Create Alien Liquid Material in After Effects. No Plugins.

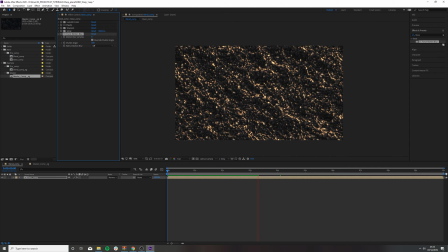This is very helpful when we're using that effect like CC Tyler, because it's adding variance to something that can be quite uniform, that looks quite repetitive. So you're getting this kind of variance in these tiled particles effects.
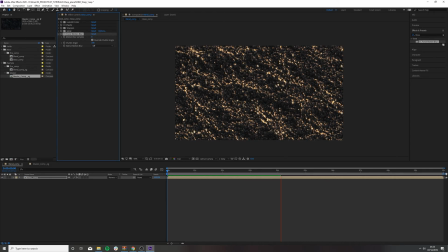So we kind of halved by 50 and tiled it out, and you're getting motion blur on different bits, which is really, really cool. What I would say though is, let's have just a quick preview. So you can see this effect is really starting to come together now. You're adding atmosphere. So now that we have motion blur applied, we have a good amount of variance in our scene.
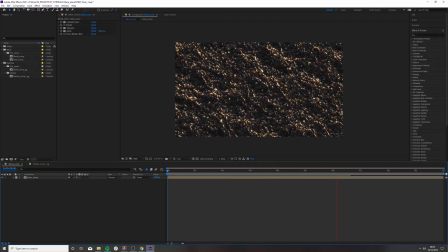It's important to keep note of the stack order in your effects panel. The reason being is you can lose some quality or some realism or some sharpness, or if a certain effect is not rendered first, you might lose kind of the power that that effect has to offer.
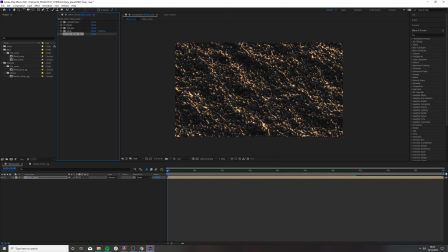So let's move our CC Force Motion Blur up the stack. Now let's move it there, because it makes sense that it's first effects rendered, as there's a lot of movement in the scene anyway. We want to keep our sharpen below CC plastic.
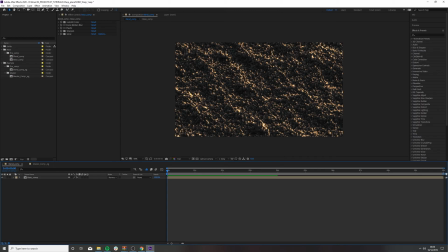So now that we have our stack ordered in a place where the effects are working within our favor or how we want them to work, we can add this camera lens blur. This will give us that kind of cinematic look, that this kind of defocus and focus coming into the scene.
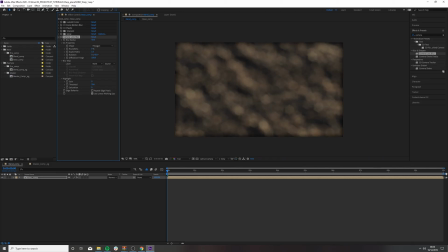And if you pump this up, just be aware this is a heavy effect. You can kind of get something similar with Gaussian blur, but you get these really nice focus, these kind of fireflies here in the scene. So let's keyframe that at 25, and let's go up to, we have a second,
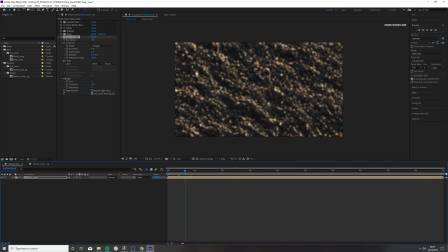and bring that all the way down to 10, and like maybe just come up a little bit more, like it's just trying to focus in and come down, and you get that really nice kind of like the scene is merging. It kind of leads you in.
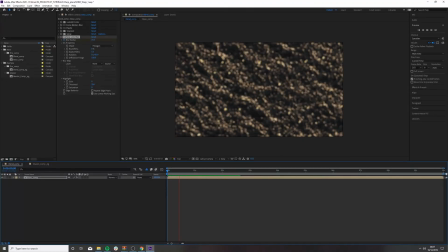And just collapse that stack. Go back into your effects and let's add some noise. And this is just kind of a style choice. Sometimes noise can work quite nicely. And you can use color. I quite like the color in this,
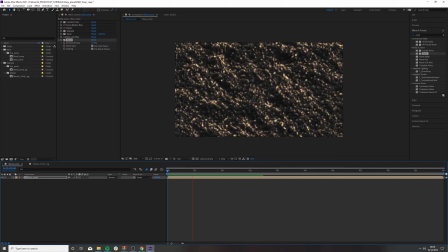especially at the start. You get that kind of grainy look. It just adds a little bit of a realism to the world, or believability to the world that you're trying to create. And if we go back to Lumetri color here, there's a lot of power that Lumetri has.
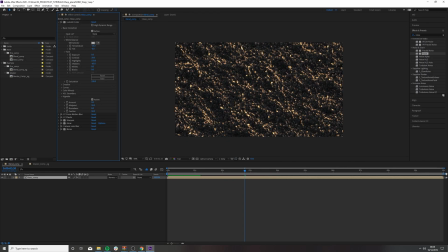You can really start to play with how you want your scene to look, what kind of color you want to apply. And even these LUTs, I'm not a big fan of LUTs myself,
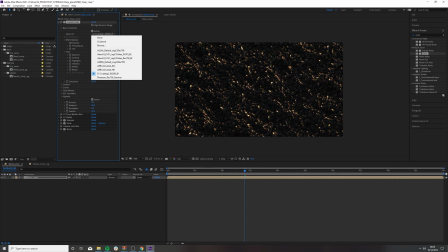but you can just play around and they can give you the starting point of how the scene's informed.
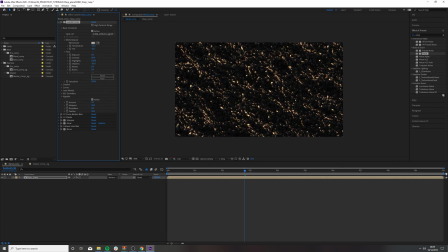That's way too much. That's all from me. Thank you for watching and taking part in the tutorial. If you have any feedback or questions or requests, please let me know in the comments below. Thank you and goodbye.